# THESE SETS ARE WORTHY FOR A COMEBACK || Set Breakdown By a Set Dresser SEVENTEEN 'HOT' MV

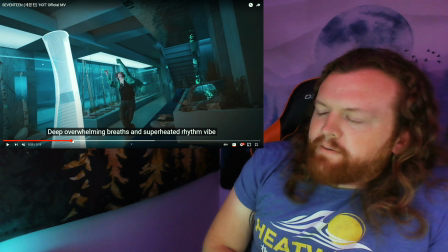So that's why I'm like, this might be like a museum perhaps, but I'm not 100% sure where this is.
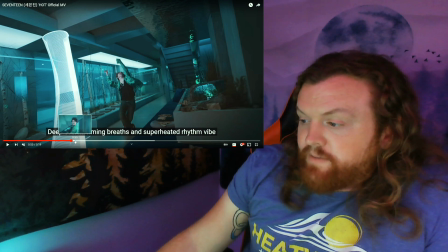Either way, locations did a fantastic job. All right, so we're back. We're back out to the desert.
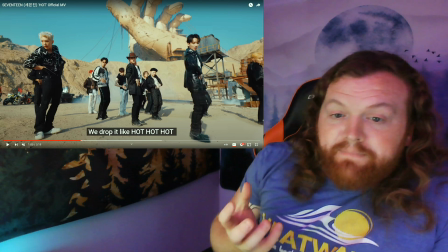I will say that big hand in the background, they edited that in.
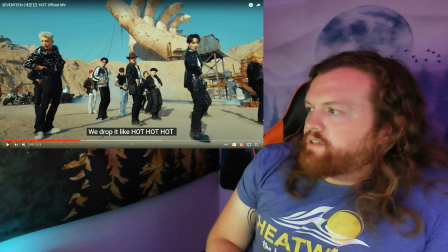Yeah, I mean, it's so smooth and well done that like you can kind of tell when you pause it, but when the music video is going, you can't tell at all. But also that stuff on the right, that's actually there. And like I said, it kind of reminds me of like an old-timey,
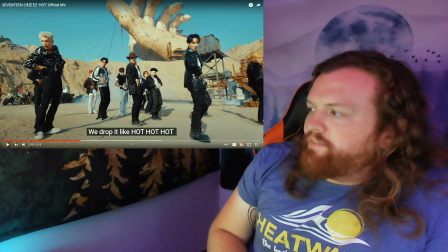possibly like oil rig or even a mining outpost.
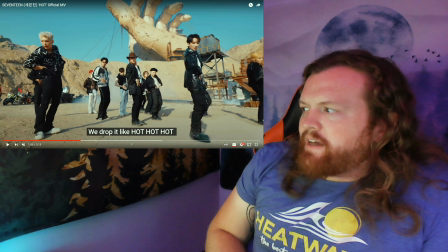It could be as well. So there's a part of me that feels like this might have been in the US that they actually filmed this bit. However, I really don't know. I mean, this could be in other countries as well.
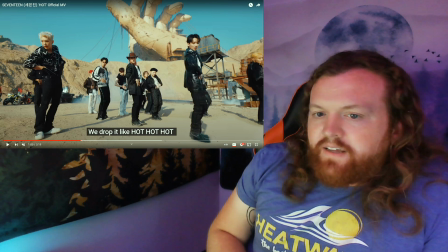It's just, I know I've seen different kind of architectures like these in the US, particularly from like the Old West type of a thing. And they're definitely going for an Old West kind of feel. It started off sounding like an Old West song. Then plus you got this guy right here in the middle. He's rocking a cowboy hat too.
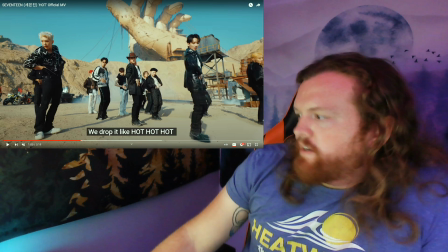And
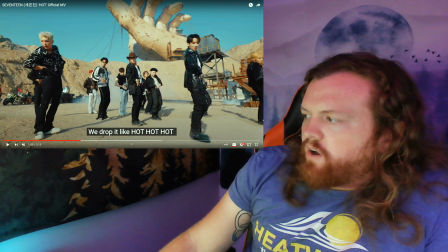yeah, I think that's kind of what they're going for. This all would be more location stuff, so you wouldn't actually have to bring that kind of thing. But you do have to rent all these cars and motorcycles and stuff, unless people who are working on the video just have that kind of stuff,
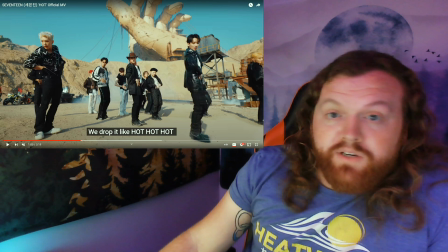and then sometimes production will just pay you to use your vehicle as well.
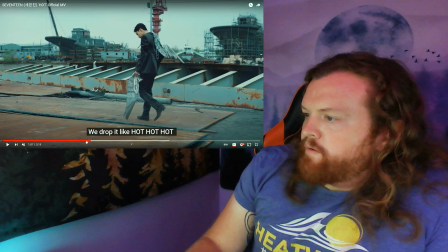So it could be cool. Who knows? It might be somebody who's working on the set. So here you can kind of better see that they're out on location.
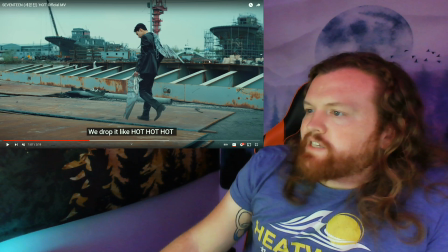You already can see these two huge boats in the background. This is that like seaport / boat area place.
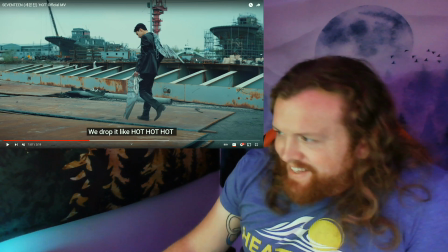I'm totally running out of ideas of what to call this, but it's exactly that.
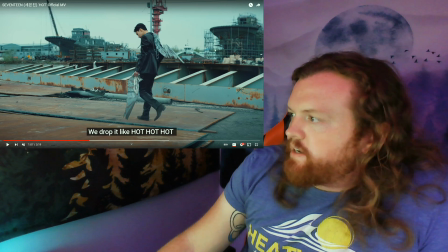And yeah, because of it, it's such a cool location.
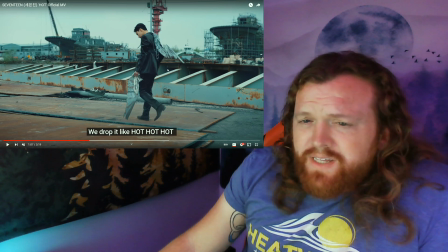You don't really have to do all that much. Most of the stuff that they did in this video is edited in as well.
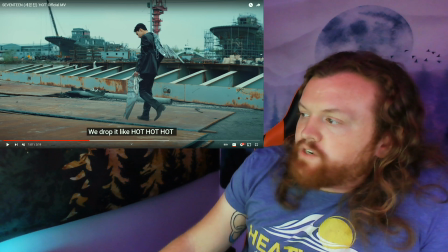However, you do have this cool little like angel wing contraption thing on his back. It looks like they're actually made out of metal.
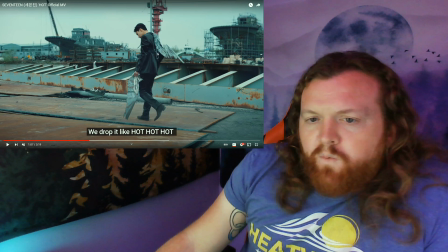I believe this would be something that would come from wardrobe, but
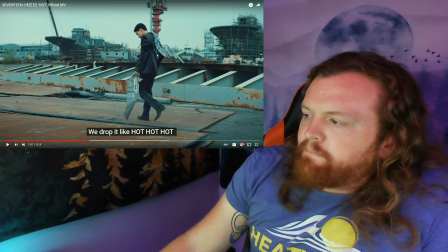seeing as he does kind of take it apart, it might be a prop that they brought,
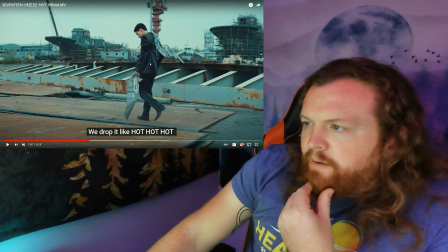but most likely it would be a prop that was taken care of mainly by wardrobe.
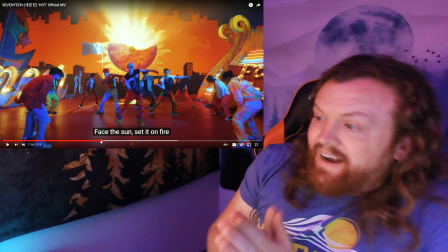Nice. So now we're back on that set, that same set that's in the studio.
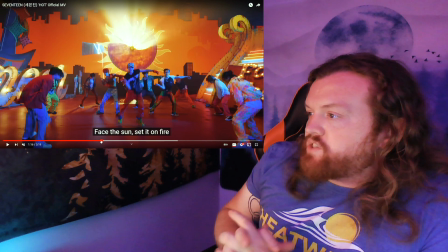You can see that same kind of outline of a city skyline in the back there, but this time they've added in a bunch of different things.
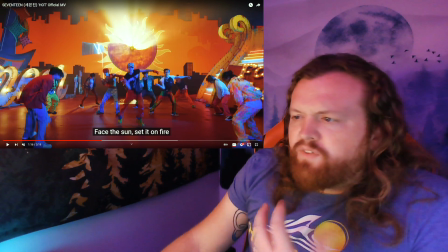They got these big light fixtures. They kind of look like 80s lights, perhaps like a carnival lights.
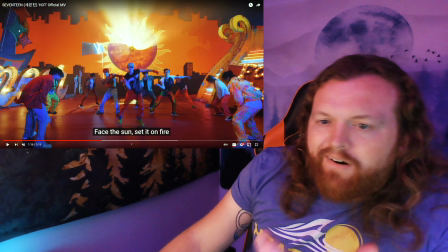Then you got this other big signage as well. The lights on it aren't working, but you also got some more here on the right.
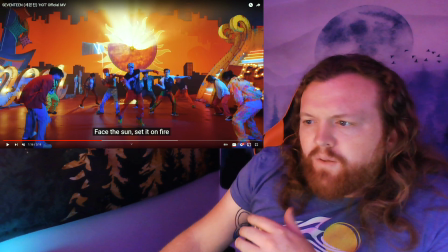I can't actually tell what any of it actually says, but what it's really going for is they're definitely going for like an old school American, like Americana type of a vibe.
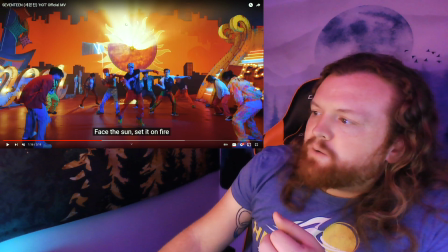You know what I'm saying? And then on top of it too, you got this big windmill here in the back where it's partially covered,
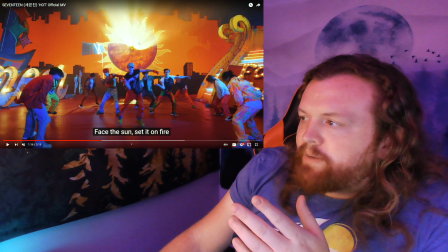but partially it's the fan pieces you can see with the light shining through.
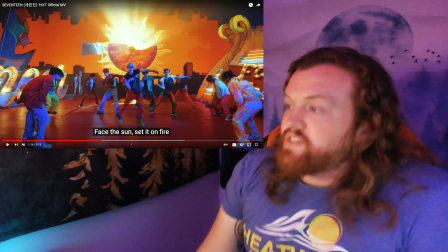They added in a bits in the back to make it look like it's the sun. So they did a lot of really cool things here.
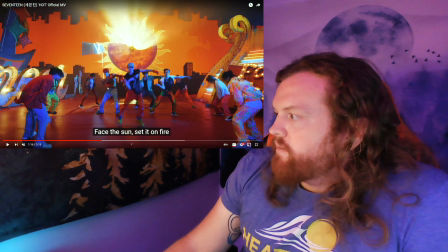You even got the cactus and stuff that we talked about in the last video. Yeah, I would not be surprised if all this stuff was rented,
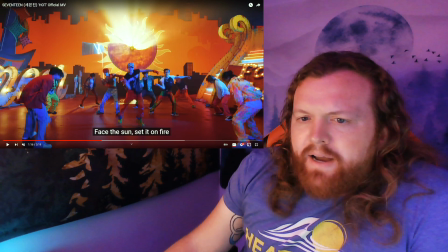because that's something that's kind of easy to come by out in the West in the U.S. at least. However, I will say a lot of those pieces are really, really big, so they probably had to pay quite a pretty penny to get them, and they'd have to be specially delivered and all that kind of stuff too.
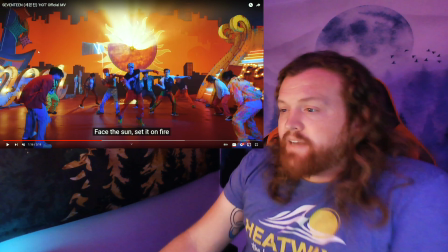So yeah, for the most part, this isn't things I don't believe that they made these.